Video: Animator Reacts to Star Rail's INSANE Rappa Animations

Apparently, Star Rail's newest character, Rappa, just got 2 amazing animated shorts. Ever since they came out, people have been asking me my professional opinion, including Star Rail themselves. So, as a professional animator, I'm gonna break down exactly what makes these Rappa animations so good. Let's get into it.
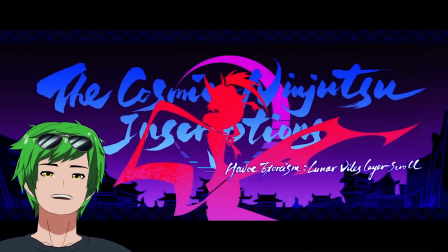Oh my god. Whoa, the styling is so cool. Okay, so this is a really cool 2D moment.
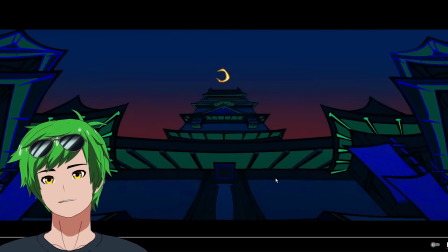This is a fisheye lens. You can do this really well with 2D. It's actually easier to do arguably in 2D than it is in 3D.
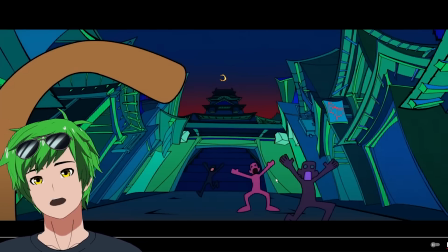So what that means is really low focal lengths and also just a little bit of horizon distortion.
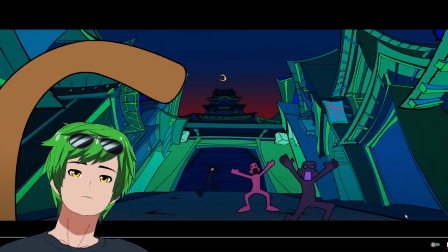Just a little bit. You can kind of see it implied here. That aspect of it is difficult to do in 3D. It's going to be something that like you have to kind of break some things for in order to get the look right. But in 2D, you can kind of just draw whatever you want and then you just sort of animate it. Very difficult to do camera panning shots, by the way, or camera translational shots.
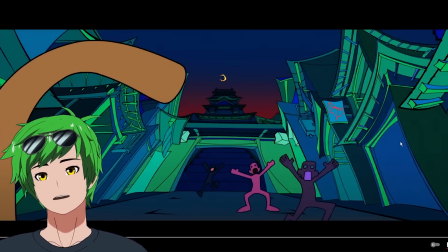This is a dolly out of the city.
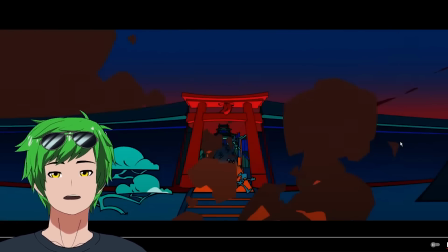This is a lot of work to draw every single one of these frames. I don't think they had an actual 3D set to draw off of because it feels like very loosey-goosey.
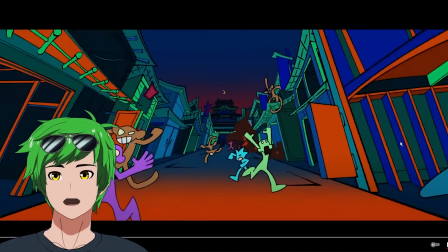Like whoever drew this just kind of just freehanded it looks like. They might have had some very proxy assets like just to get a perspective thing down, but other than that, I feel like it was pretty much freehanded.
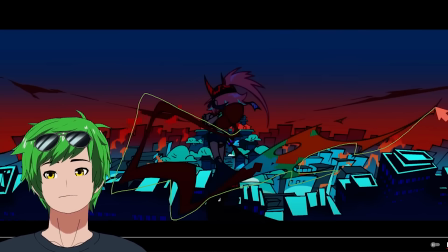So this is definitely by far the coolest thing. This scarf can do whatever it wants. Like this can go to the neighbor's house and come back and no one would even notice.
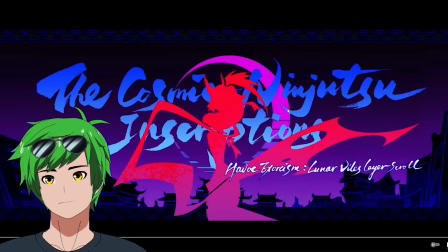It is so good. Wait, hang on. Are the holes malleable? This is cool. What?
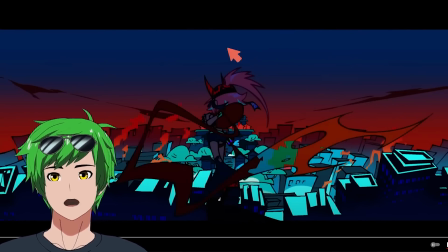Essentially, this is a common thing in 2D actually, but you have this implication that there's like withered away scarf, right? Now, instead of actually animating a consistent withered scarf, you have holes in the scarf that act like almost like fire.
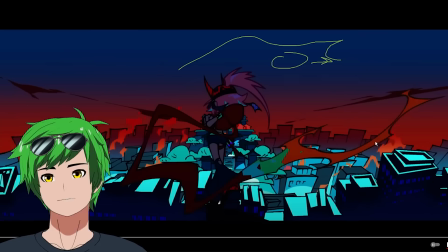This is kind of like moving through the shape. So it feels like it's a flame of some sort. You can see like these shapes are consistently just kind of like cutting holes dynamically into the cloth.
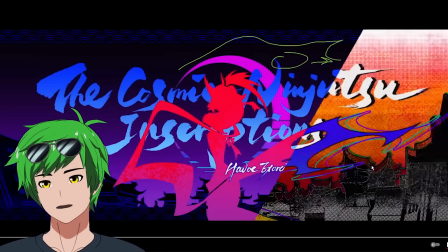That's how they mimic random withering. It works really well actually, but it makes no physical sense. Wait, what is this?
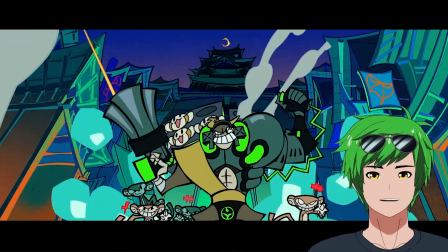Powerpuff Girls. Oh my god. This is very Pantene stocking.
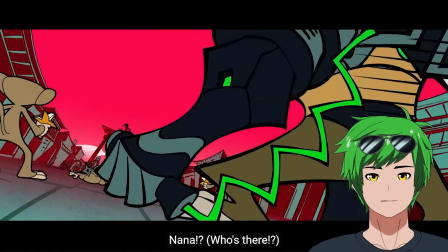Oh my god, this is fully 2D. It's gorgeous. I love how she's just a sticker and she's just vibrating.
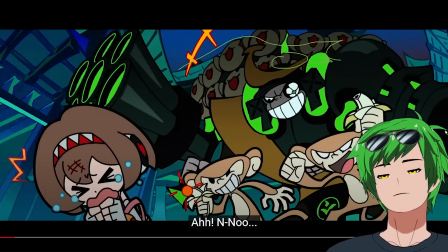That's so good. This is a style inspired by Western cartoons, by the way. And this is a really interesting style to study if you think about it. Western cartoons were built very heavily on efficiency, much more so than anime. With all due respect to Western cartoons, they had like a much more sort of capitalistic mindset of like, it just needs to like get the point across. We're gonna take as many shortcuts as possible. Anime does this to a degree too, but there's sort of like a craftsmanship and artistry in anime that's sort of maintained throughout its tenure. But like with Western cartoons, it's a little bit more capitalistic. Obviously, there's still lots of amazing art going into it, but you're going to see things like this where they're willing to take these shortcuts.
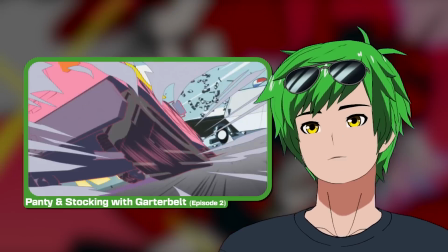Now, the irony, of course, is that this is the Pantene stocking art style, which is an anime style inspired by, you know, Western styles. But that's where that sort of simplification comes from. These simplifications are part of the choice within a 2D production that has been informed by a specific culture.
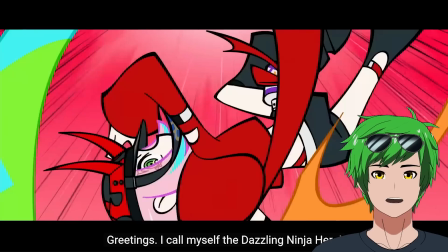And this is where the Western style comes from. It's very interesting.
Greetings. I call myself the Dazzling Ninja Hero.
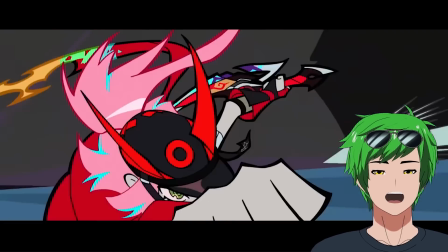Holy shit, it's so stylized, dude. Whoa! Oh my god.
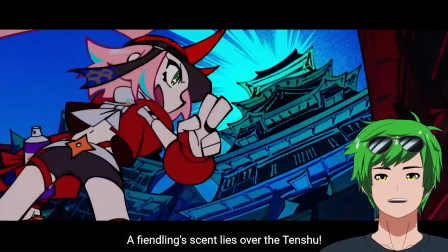Oh, that's pretty. Dude, this is so cool. Oh, that's so cool, dude.
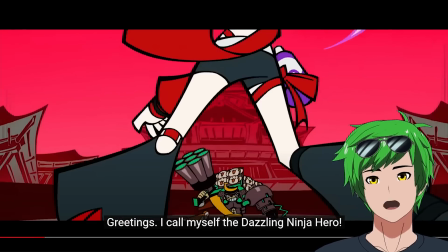God, dude, this is so trigger coded too. So like, if you look at this, the amount of frames here and the amount of screen wipes, boom, she's here, now she's here, now she's there.
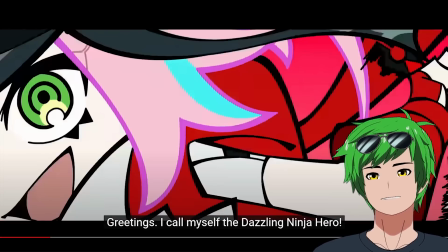This is like animated on 4s, I swear. That's 6. That's 6 frames of hold. 1, 2, 3, 4, 5, 6.
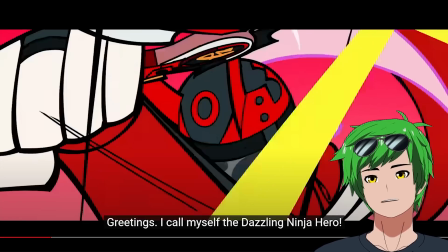That's crazy, dude. Yeah, so lots of holds, lots of like really strong poses and just implied movement.
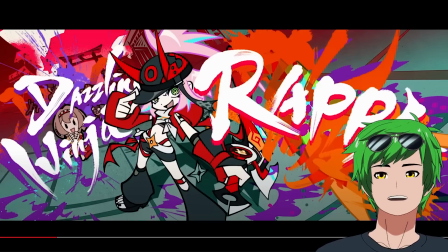I love this too, where it's just like, oh no, they're shooting. The idea that like they just do this and they just like, she's just holding one pose. It's so good. But it's like, it's a dodge, but you know it's a dodge. You get the idea across.
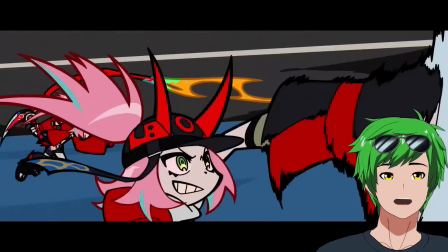It's really cute. This, though, on the other hand, is not low effort at all.
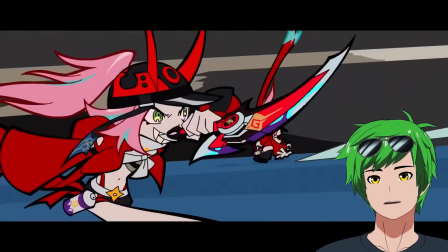So you get the after image there, and then this amazing composition of a treadmill shot. Look at the depth we're getting here.
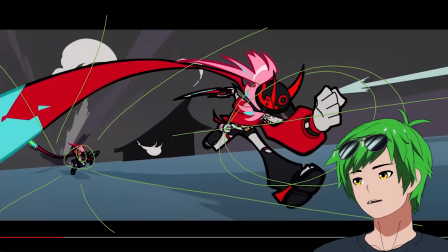Like, I love that. Do you feel that distance, that Z depth? Z depth is basically whenever you're coming towards the camera, you're taking advantage of that perspective.
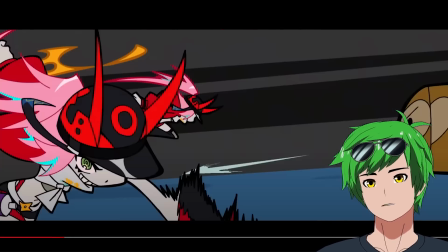Feels really good.